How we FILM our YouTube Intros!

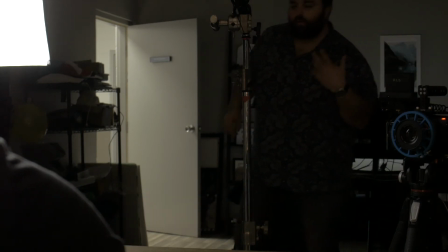(8:33)
So bring the cards back in and we'll roll. And whenever you're ready.
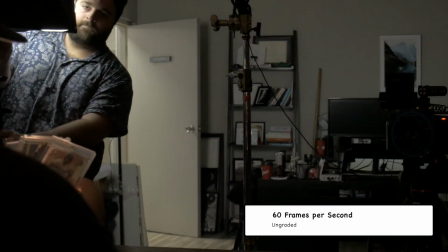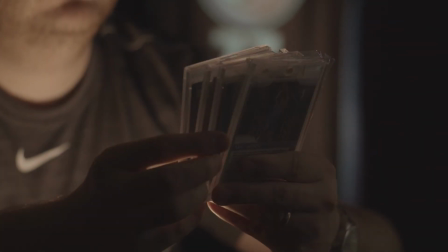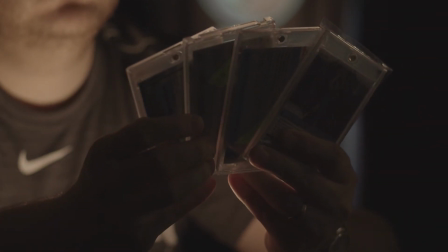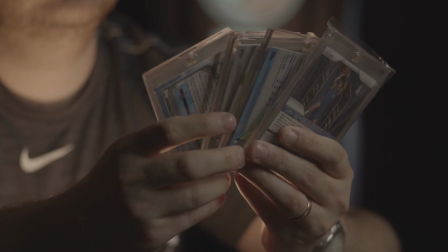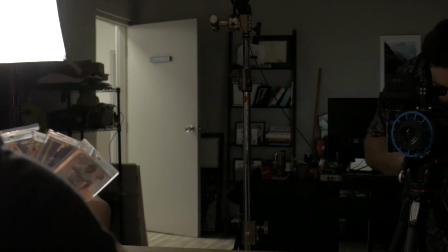(9:09)
Perfect. I can look at my shot. It looks beautiful. You can see the light kind of trickling down.
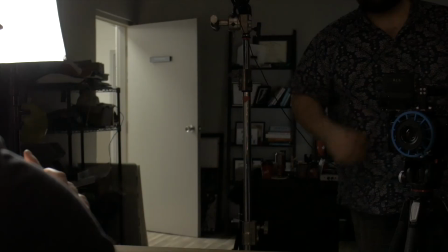(9:16)
So all we're gonna do now is get a good shot of the cards itself, because I wanna see what these are. So this is gonna be our first shot of that.
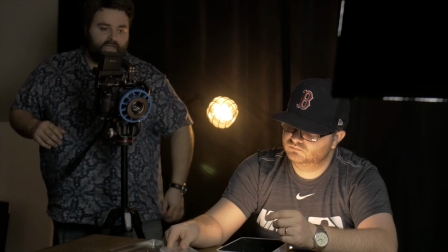(9:27)
So now it's gonna be a little bit backwards, but this is going to be important. So right now we're at 24.
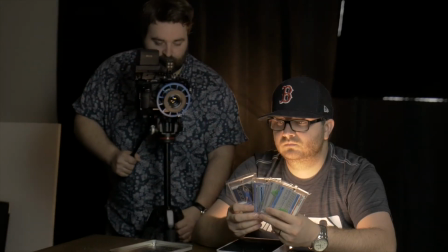(9:33)
We're gonna change the frame rate again. But now if we lock in over the shoulder for a shot, we can see the cards quite beautifully.
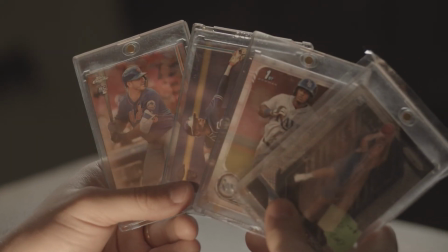(9:43)
We don't have too many bad reflections. This will be very nice.
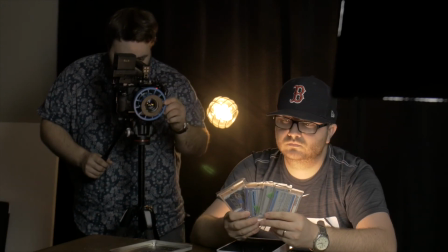(9:47)
This will be a great way to kind of give a hint as to what the subscribers will get to see as well.
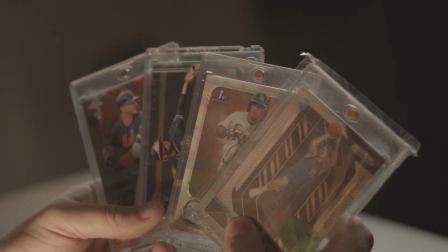(9:56)
So this is a nice shot. The only thing is, again, I gotta move that light around.
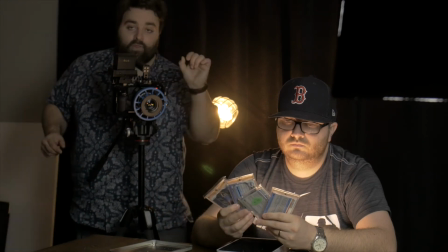(10:01)
So now that we've locked in our shot, what we're gonna do is have Bird place the cards back in the tin and do it one more time.
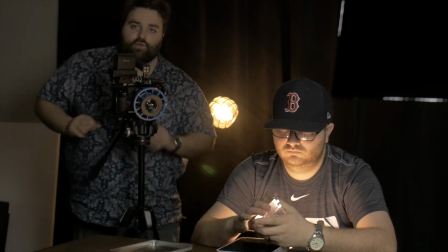(10:07)
Once we have that, all we're gonna do is fade to black, and then I'll show you the intro.
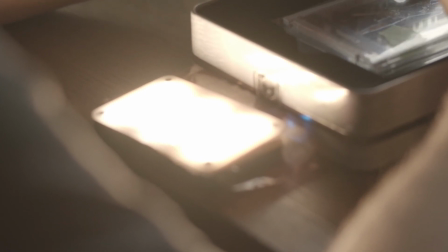(10:12)
If we look, our light is just in front of him, and it's still illuminating his face, and it's working out very well.
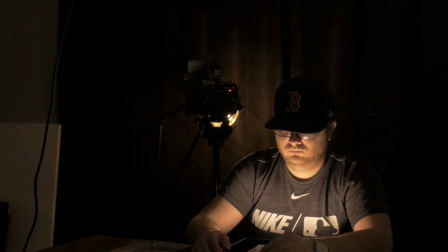(10:20)
Action!
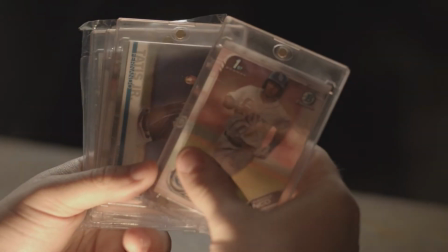(10:25)
We're swinging the light side to side.
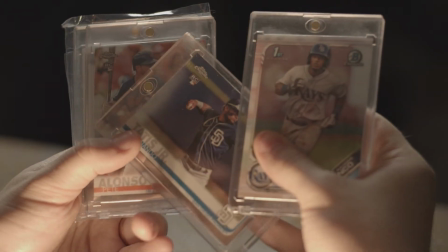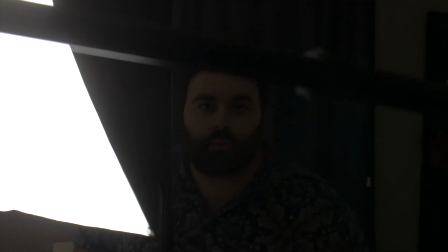(10:32)
And that's it. We'll do it one more time. So again, we're just going to do it one more time because we can, and also I'm filming this by myself.
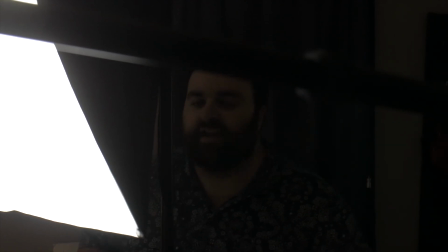(10:40)
So if we do it a couple times, we have a better chance of hitting it. And action.
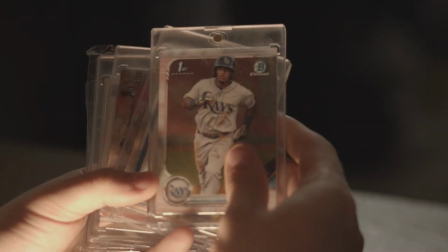(10:47)
So we're just spinning this light side to side. So through slow motion, it'll look great.
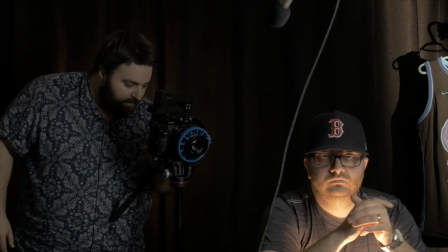(10:53)
And that's it. I'm more happy with our first shots because it's just much darker.
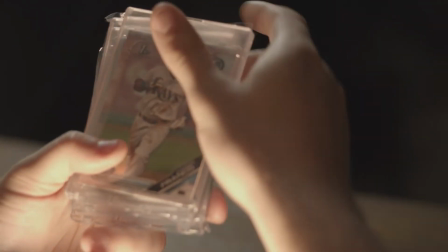(11:01)
But again, overall, this has been a pretty cool process. Bird, thank you so much.
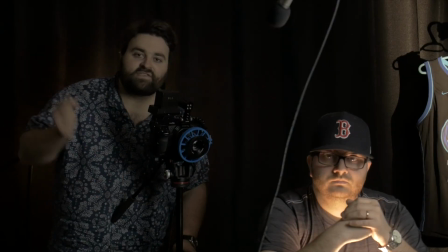(11:06)
And again, we will see you in the next video.